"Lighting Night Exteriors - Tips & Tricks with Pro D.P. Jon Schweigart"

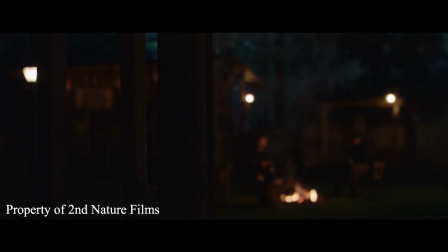um as a flicker effect for r2k it's gelled
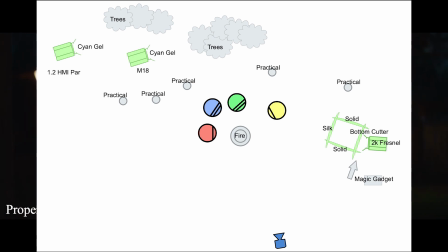up red red and um cto full cto i
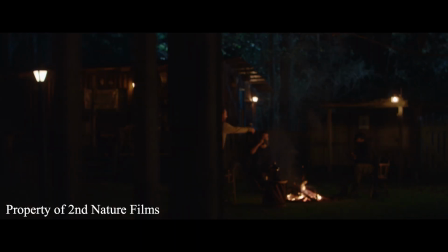find that full cto just about does it for firelight um but we add a little red gaffer's like you know trust me on that I'm like okay let's do it and just built a little soft
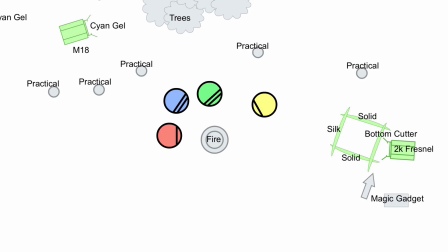box for it cut it with cider flags and they're like a little two by three silk in front of it just created like a little box to shine the 2k through
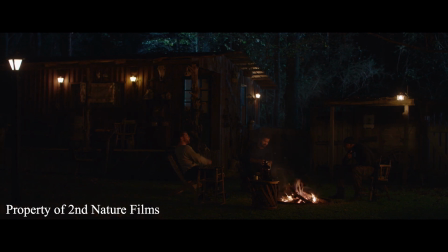lit up the background with m18
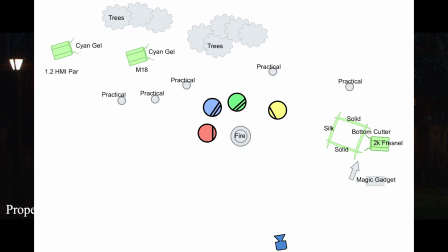and a 1.2 4k probably would have been a little overkill being that close so we
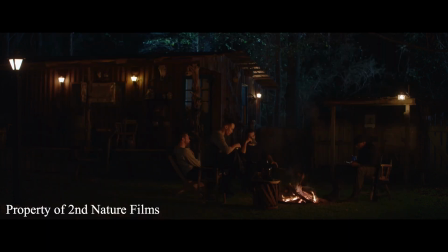use the smaller units there and practicals doing a lot of the work as well yeah there's a lot of them there huh
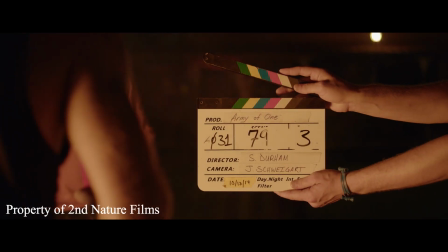we got four in the fire yep new scene this was a one-er oh okay um just
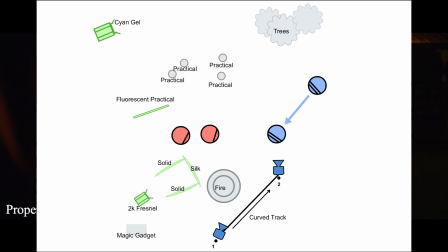um i i did this on a curved dolly um yeah i had fun with this one
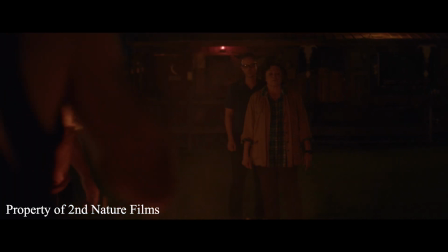um just for talking with the crew you come up with ideas um we already had the circle track
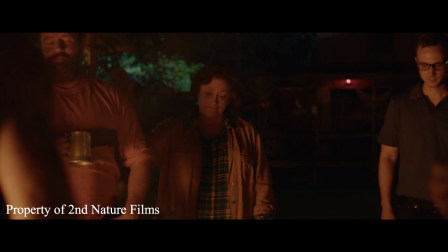set up from a different um scene so we just flew it over and i'm like yeah let's try
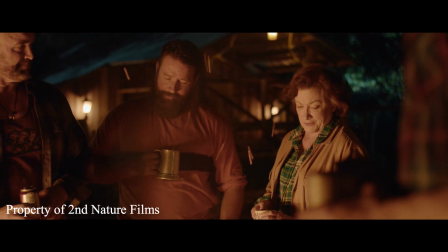the oneer and i like how she's a little bit more frontly lit in the beginning here because as she gets
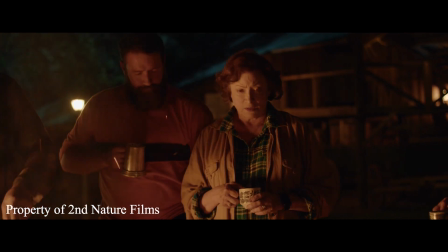a little bit more emotional here with her speech the lighting starts to get more emotional with her
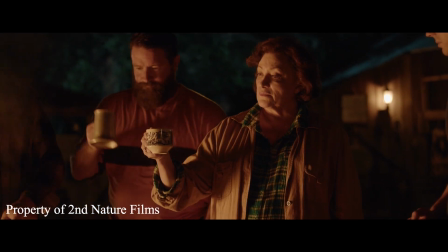because we kind of wrap around to her shadow side
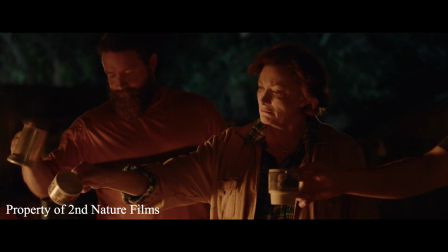and we kind of end into as close of a single as we could get with that curved track.
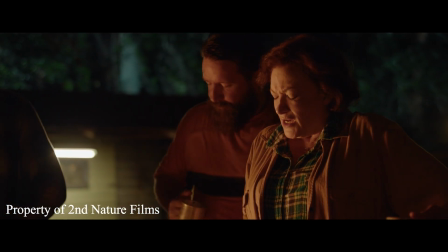But it just gets a little bit more moody towards the end of the shot because she's like really angry here and mourning.
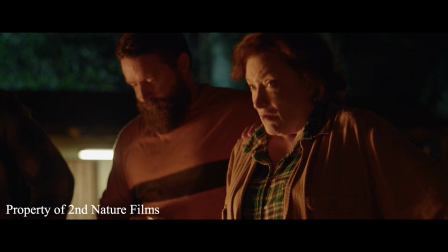So the lighting complimented that in my eyes. Sweet. All right, brother, thank you so much for coming in today and taking the time to share with us this uh it's it's invaluable knowledge and i think it's just it's great for me to thank you to learn that stuff and for all of them as well i think they'll find it beneficial let them know where they can find you anywhere online any kind of social media um yeah if you got the spilling up there be much easier to find it but it's at john schweigert that's my uh instagram um yeah check it out i i kind of go into you know some technical specs on there usually but it's mostly you know just you know examples of my work and what I'm up to you can check out my website at johnschweigart.com on there you can see a little bit more than my Instagram I got a little bit more like BTS style photos of lighting setups and you can see like the after pics on there of the work as well that you'll probably find on Instagram too but my reel up there um yeah check it out i hope i was helpful to you guys um yeah i can't believe uh finally did this with you yeah like months of asking me yeah this is january i think yeah that's great man well thank you so much for coming back you got it really appreciated it and uh yeah do yourselves a favor follow this guy and you will be just impressed on the daily pretty much there's some great things coming through all the time love it that's why i can't wait to work with this guy again on our next big project. Yeah, man, let's do it.